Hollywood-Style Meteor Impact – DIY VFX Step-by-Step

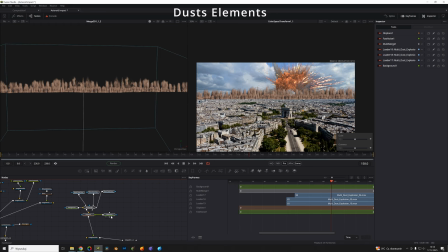(21:11)
We position it in 3D space. As you can see, everything matches.
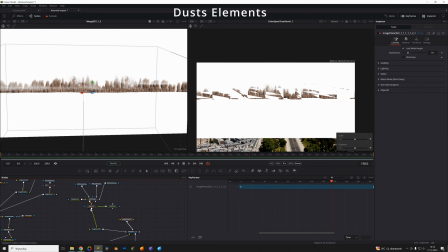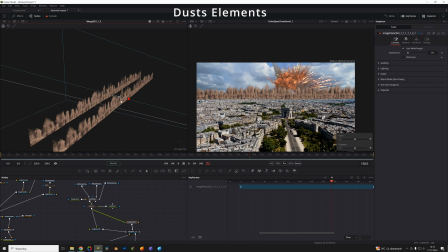(21:22)
Now we need something to offset time speed.
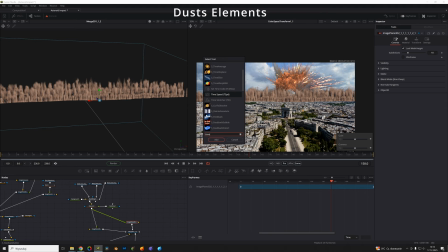We add it and delay it slightly. That way the shockwave spreads and comes closer gradually.
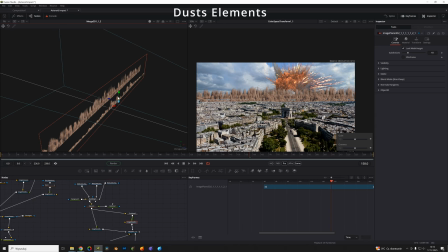We see some very quick flashes here, so we can mask them a bit so it doesn't feel too abrupt and emerges more slowly.
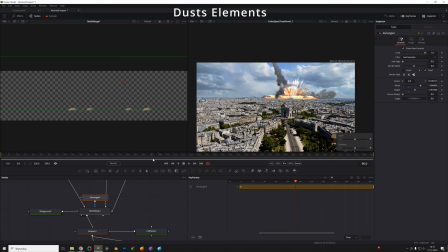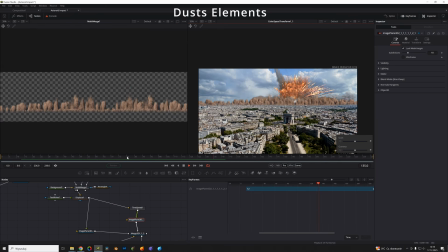(22:04)
We add another image plane 3D. We connect. Remember about the time delay.
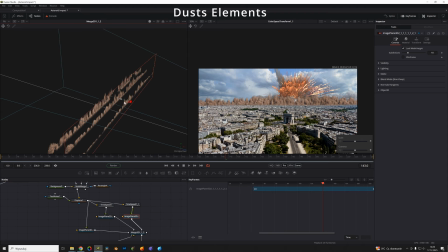(22:18)
Always a slight stagger. We position in space, and we continue this way.
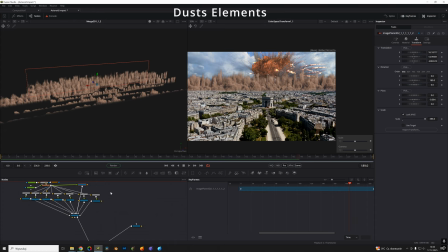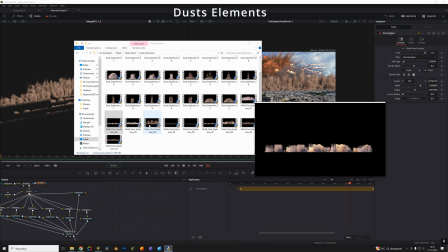(22:32)
The closer to camera, the more detailed explosions we need, so we create a new scene and bring in more detailed assets.
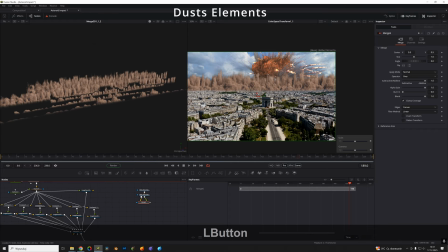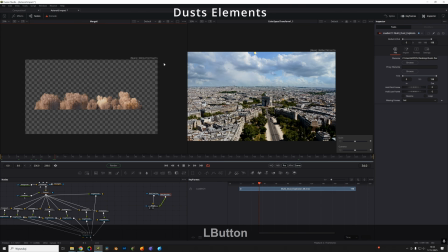(22:50)
We copy the previous background. We set it as main input.
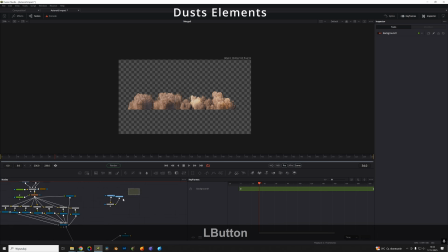So merge takes its resolution.
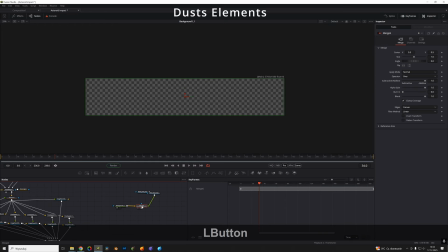(23:08)
We place explosions plus masking.
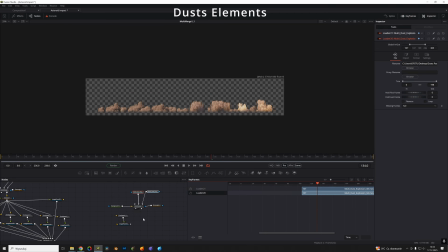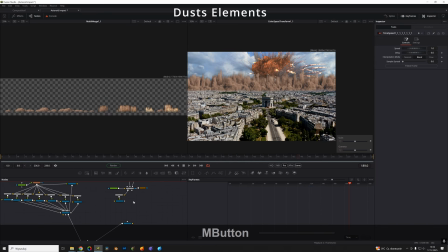We continue duplicating and only changing time, offset, and position.
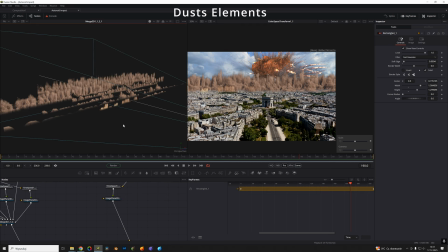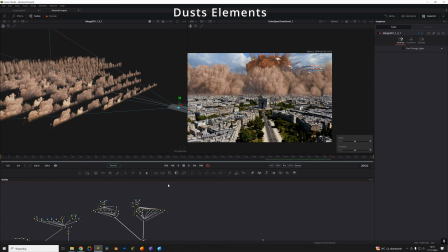We duplicate the whole scene again. We can remove the old assets.
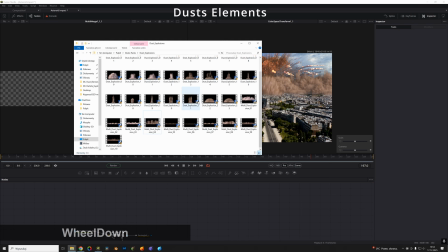(24:20)
Now we need even more detailed ones. So I suggest using single files here that we can still group with multi-merge if needed.
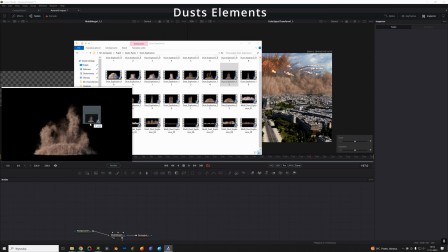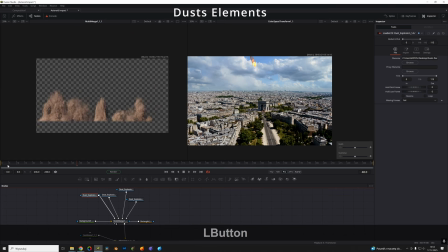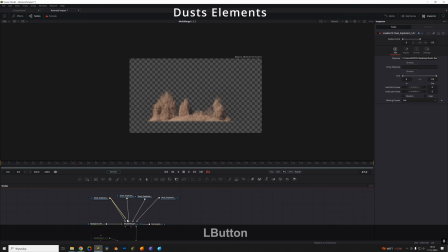(24:42)
We can even double merge and mix on multi-merge.
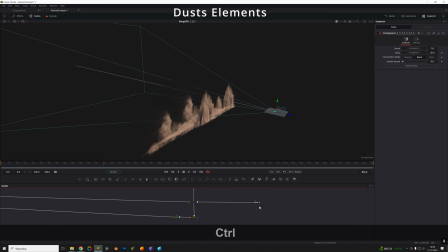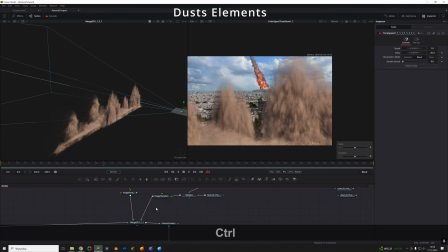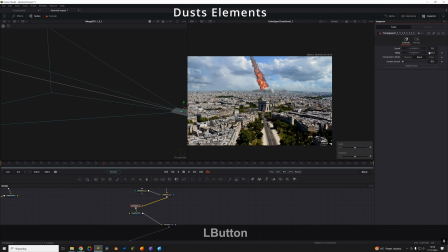(25:06)
of course with proper delay and position in space.